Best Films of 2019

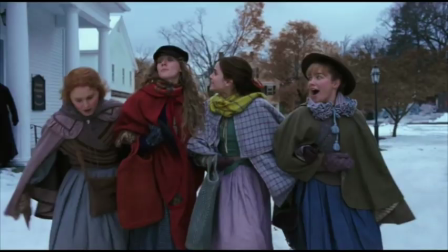It is a story of my life and my sister's. Make it short and spicy.
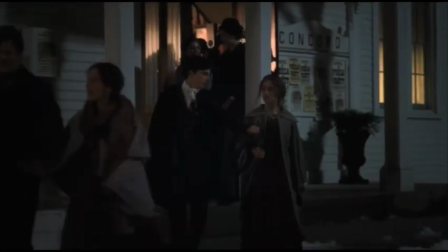And if the main character is a girl, make sure she's married by the end. Ow, Joe!
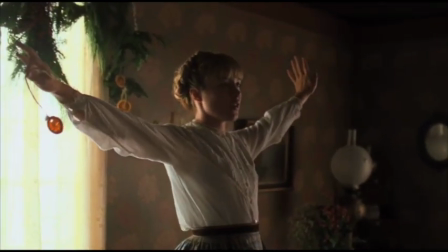This is the 16th screen adaptation of Louisa May Alcott's Little Women.
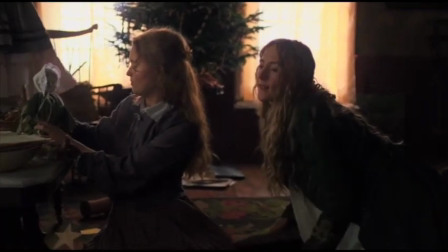And Greta Gerwig's version gives us a fresh take on the classic novel.
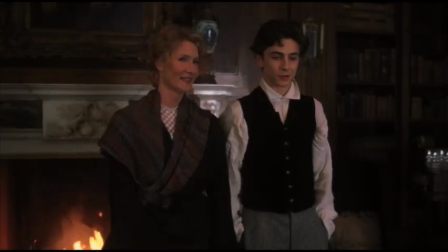Gerwig tells the story of Jo March and her sisters in a non-linear fashion,
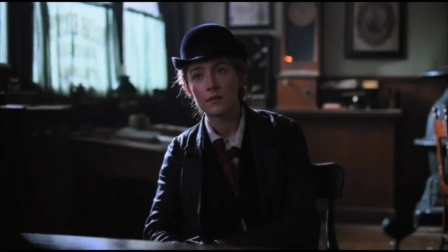starting with Jo in New York trying to make it as a writer, and remembering back on her childhood with her sisters.
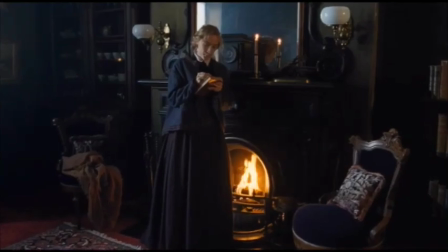This does a few things I like for the story. It introduces us to Professor Bear and establishes Joe's relationship with him early on in the story,
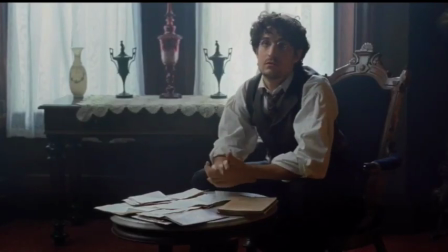rather than as a rival coming out of left field in the end.
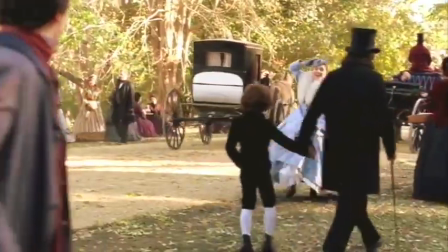It also gives us scenes with Amy and Laurie early on, so their romance doesn't seem to come out of nowhere.
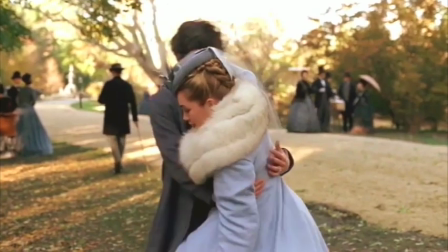Sorry if I just ruined a 150-year-old novel.
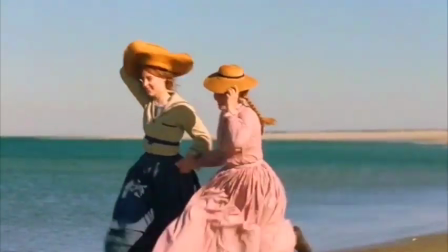Aside from that, the nonlinear structure allows Gerwig to sandwich events on top of each other, enhancing thematic elements of the story.
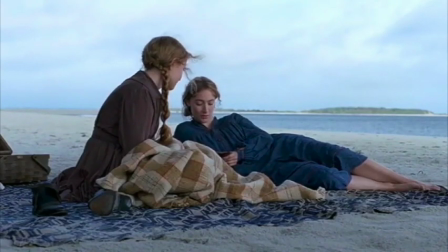Beth's death is sequenced next to Meg's wedding.
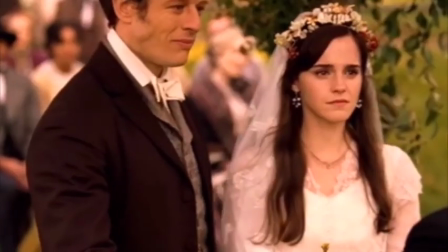This isn't just a juxtaposition of happy and sad events, but also representing two moments Jo feels like she lost a sister.
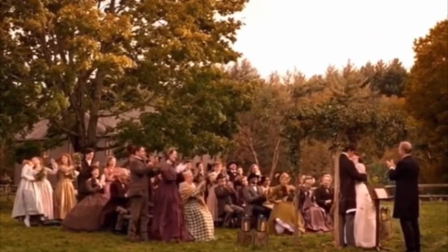Greta Gerwig wrote a fantastic script that feels modern, while not really altering the source material.
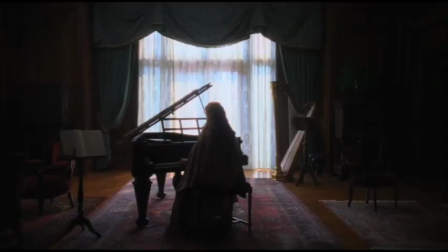Her script erases the gap between Louisa May Alcott and Jo March. It's a film about creating art and the difficulties therein.
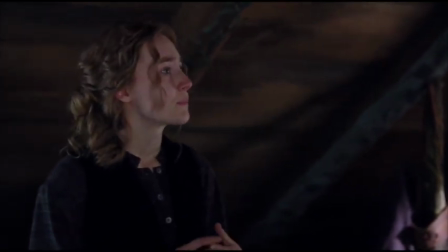I just feel like women, they have minds
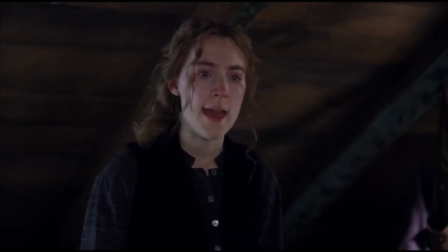and they have souls as well as just hearts. And they've got ambition and they've got talent as well as just beauty.
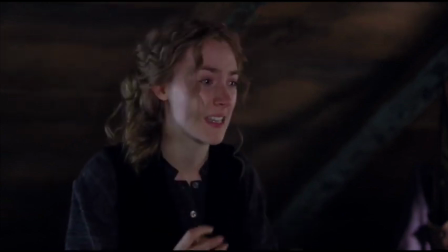And I'm so sick of people saying that love is just all a woman is fit for.
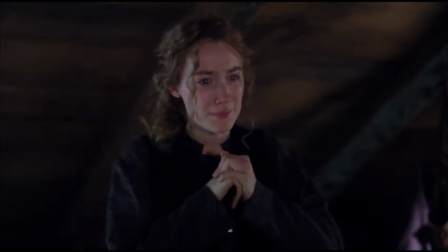I'm so sick of it. But I'm so lonely.
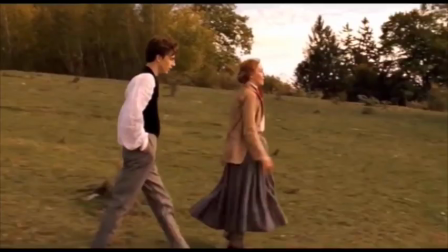Little Women features great performances from its cast. Saoirse Ronan as Jo is both determined and loving.
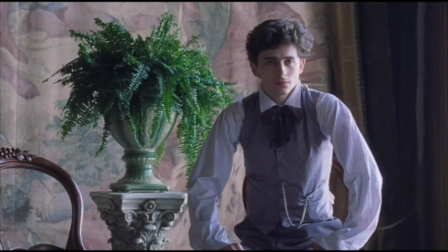Florence Pugh is a highlight as the often hated Amy.
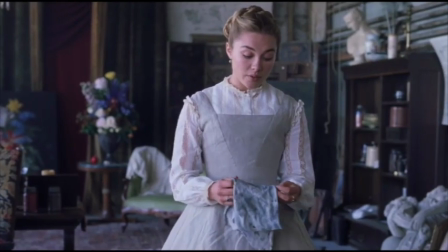Pugh gives Amy a bit of a redemption, playing her as an equally smart and determined counterpart to Jo.
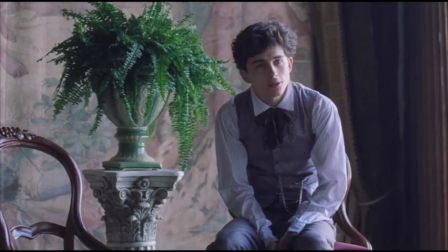I think the poets might disagree. Well, I'm not a poet.
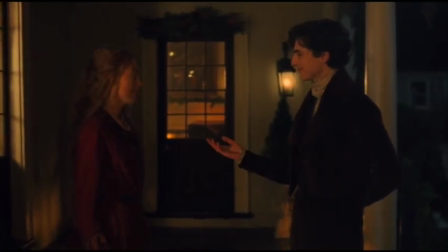Little Women continues Greta Gerwig's streak of making expertly crafted films
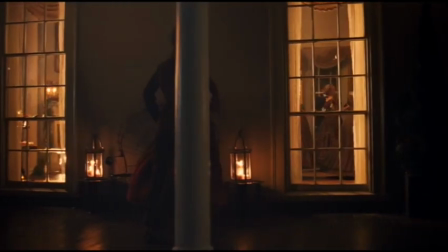that speak to the complexities of being a young woman and forging your place in the world.
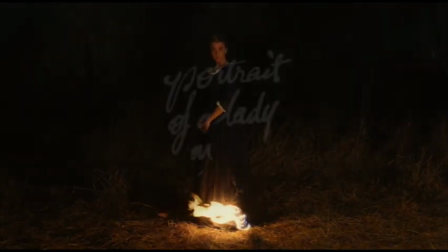Number 5. Portrait of a Lady on Fire.
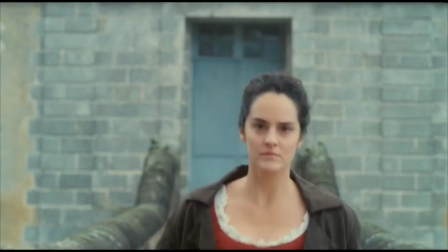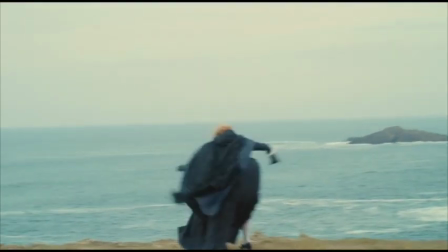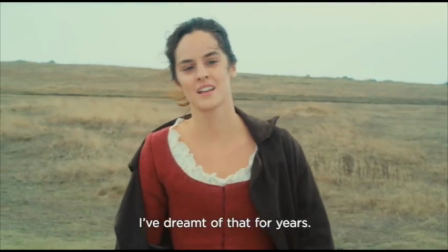Ça fait des années que je rêve de faire ça. Mourir. Courir.
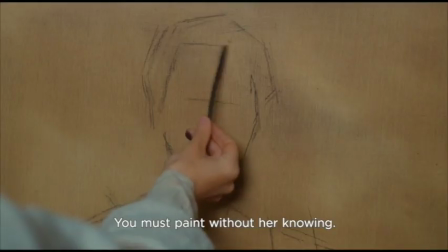Portrait of a Lady on Fire is a beautiful period film from French writer-director Céline Sciamma.
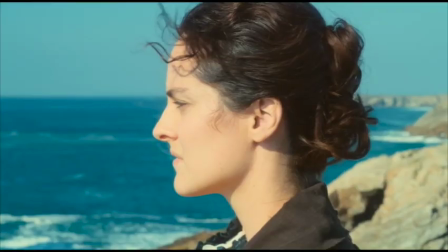Set in 1760s Brittany, France, Portrait of a Lady on Fire introduces us to a talented painter,
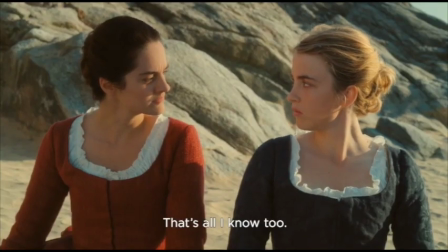Marianne, who is commissioned to paint the wedding portrait of a young aristocrat, Heloise.
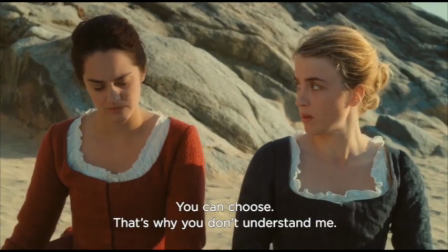Marianne arrives at the family's Gothic estate to find a family in mourning and a subject who doesn't want to be painted.
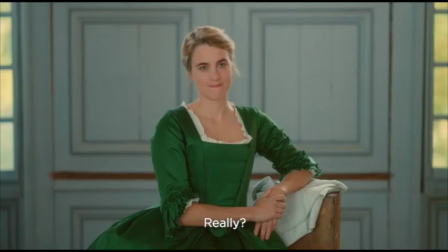Marianne must pose as Heloise's walking companion.
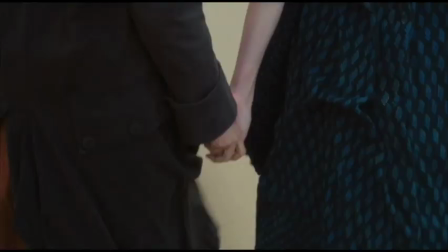And while they go on these walks, Marianne is always gazing and studying Heloise, taking her in.
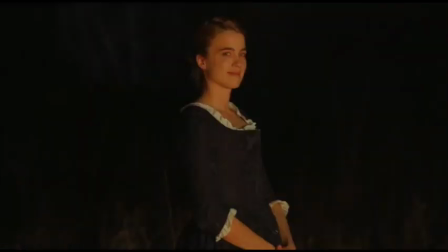Meanwhile, Heloise does the same of Marianne. Director Sciamma brings out great performances from her actors.
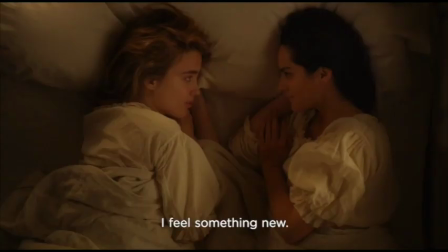Portrait of a Lady on Fire features beautiful costumes and set designs.
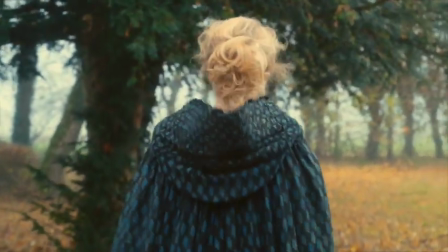Cinematographer Claire Mathon supplies the film with an array of vivid images that play on the artistic themes of the film.
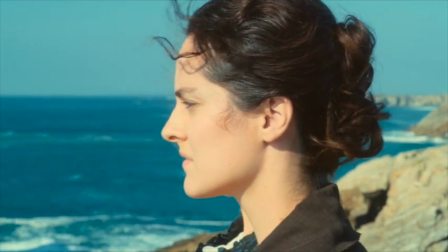Exteriors show off sweeping vistas of the Brittany Oceanside, while in contrast,
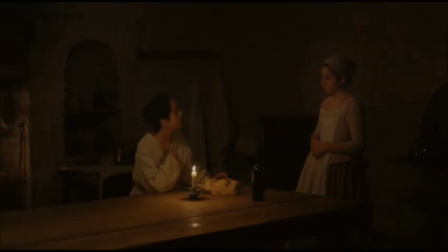the interiors are dark, lit with the chiaroscuro of a Caravaggio painting.
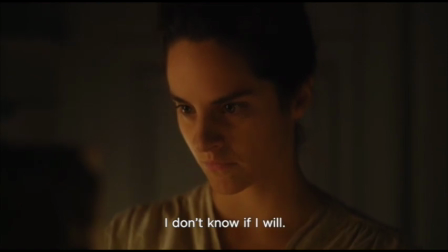Largely a film about love, it's also about the creative process and the joys, struggles, and memories captured in a work of art.